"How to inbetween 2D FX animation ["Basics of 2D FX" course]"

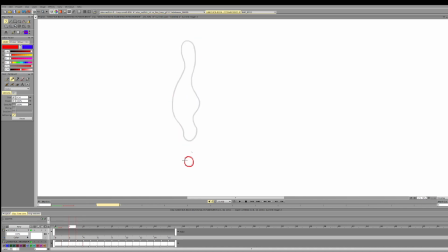(12:23)
Maybe we can treat it like that. Now let's draw the keys. So 1, 2,
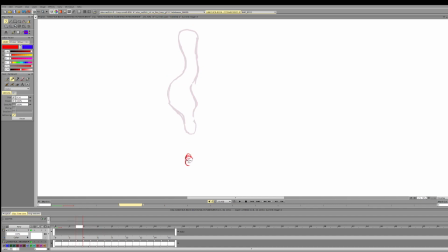(12:37)
so here the in-between should probably be a bit higher, so that we can create again this acceleration at the start. Let's look here. So 1, 2.
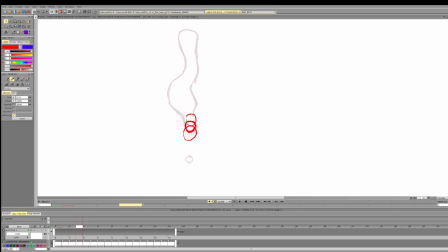(12:53)
In between should probably be higher, just a bit higher, to create a sense of deceleration, maybe even higher, because we want the spacing to be decreasing a bit, not to be entirely even.
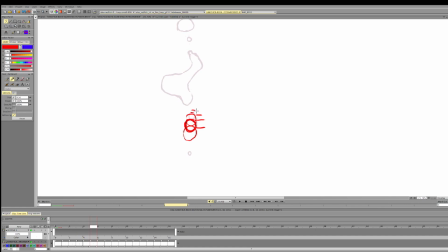(13:09)
And see here the frame is too close to the previous key, so we get sudden slowdown, acceleration. So it should be higher to create a sense of the slowdown again.
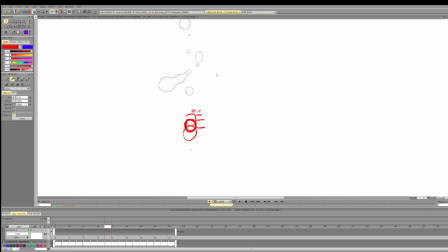(13:24)
So this is a tough part about animating and in-betweening. So usually the in-betweens are in the middle for the scenes that follow a very consistent pace.
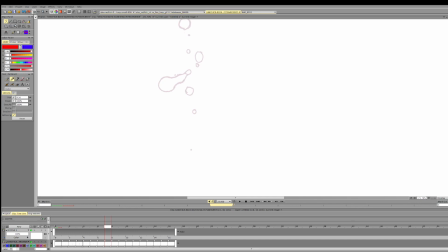(13:40)
So when we were learning about even wave motion, when we were animating waves that moved at even speed, it was like that. With something that is moving on an acceleration or deceleration,
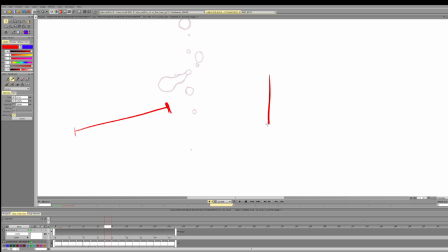(13:57)
usually the in-betweens are annotated. So for example, you can have this. So this is frame A, frame B. And usually there will be annotation. So if this is something like this, or like,
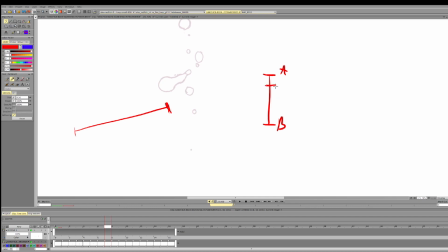(14:13)
so the in-between should be in the middle. Here, the in-between should favor the first frame. The in-between should favor this frame. By favor, I mean it should be closer.
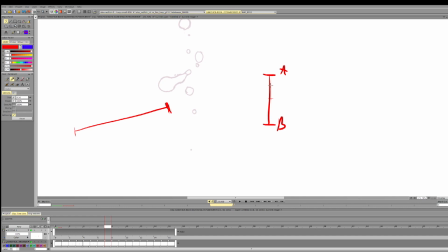(14:25)
So you can roughly decide. So this is like 1/4, or this is like 1/4. It can be 1/3. So something like that. And it's just a guide.
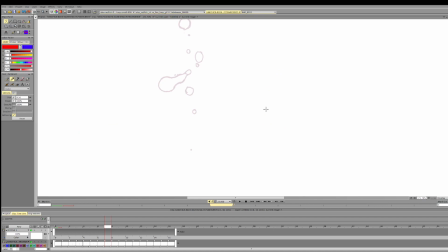(14:42)
If there is no guide, there are two approaches. We either map the path and try to see what is the motion that we already have
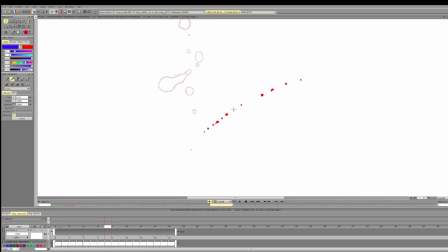(14:57)
and then place the in-between so that we don't create any clash in the motion, meaning no additional sudden decelerations and accelerations. So we follow the same pattern of the motion, just adding extra info.
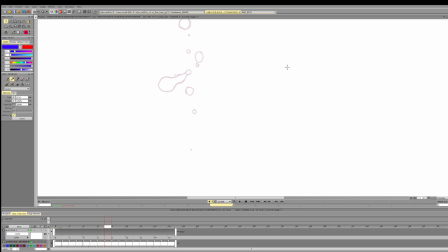(15:15)
Or if we don't have any idea, or it is way too complicated, we in between in the middle, and it won't work great, but it will work okay.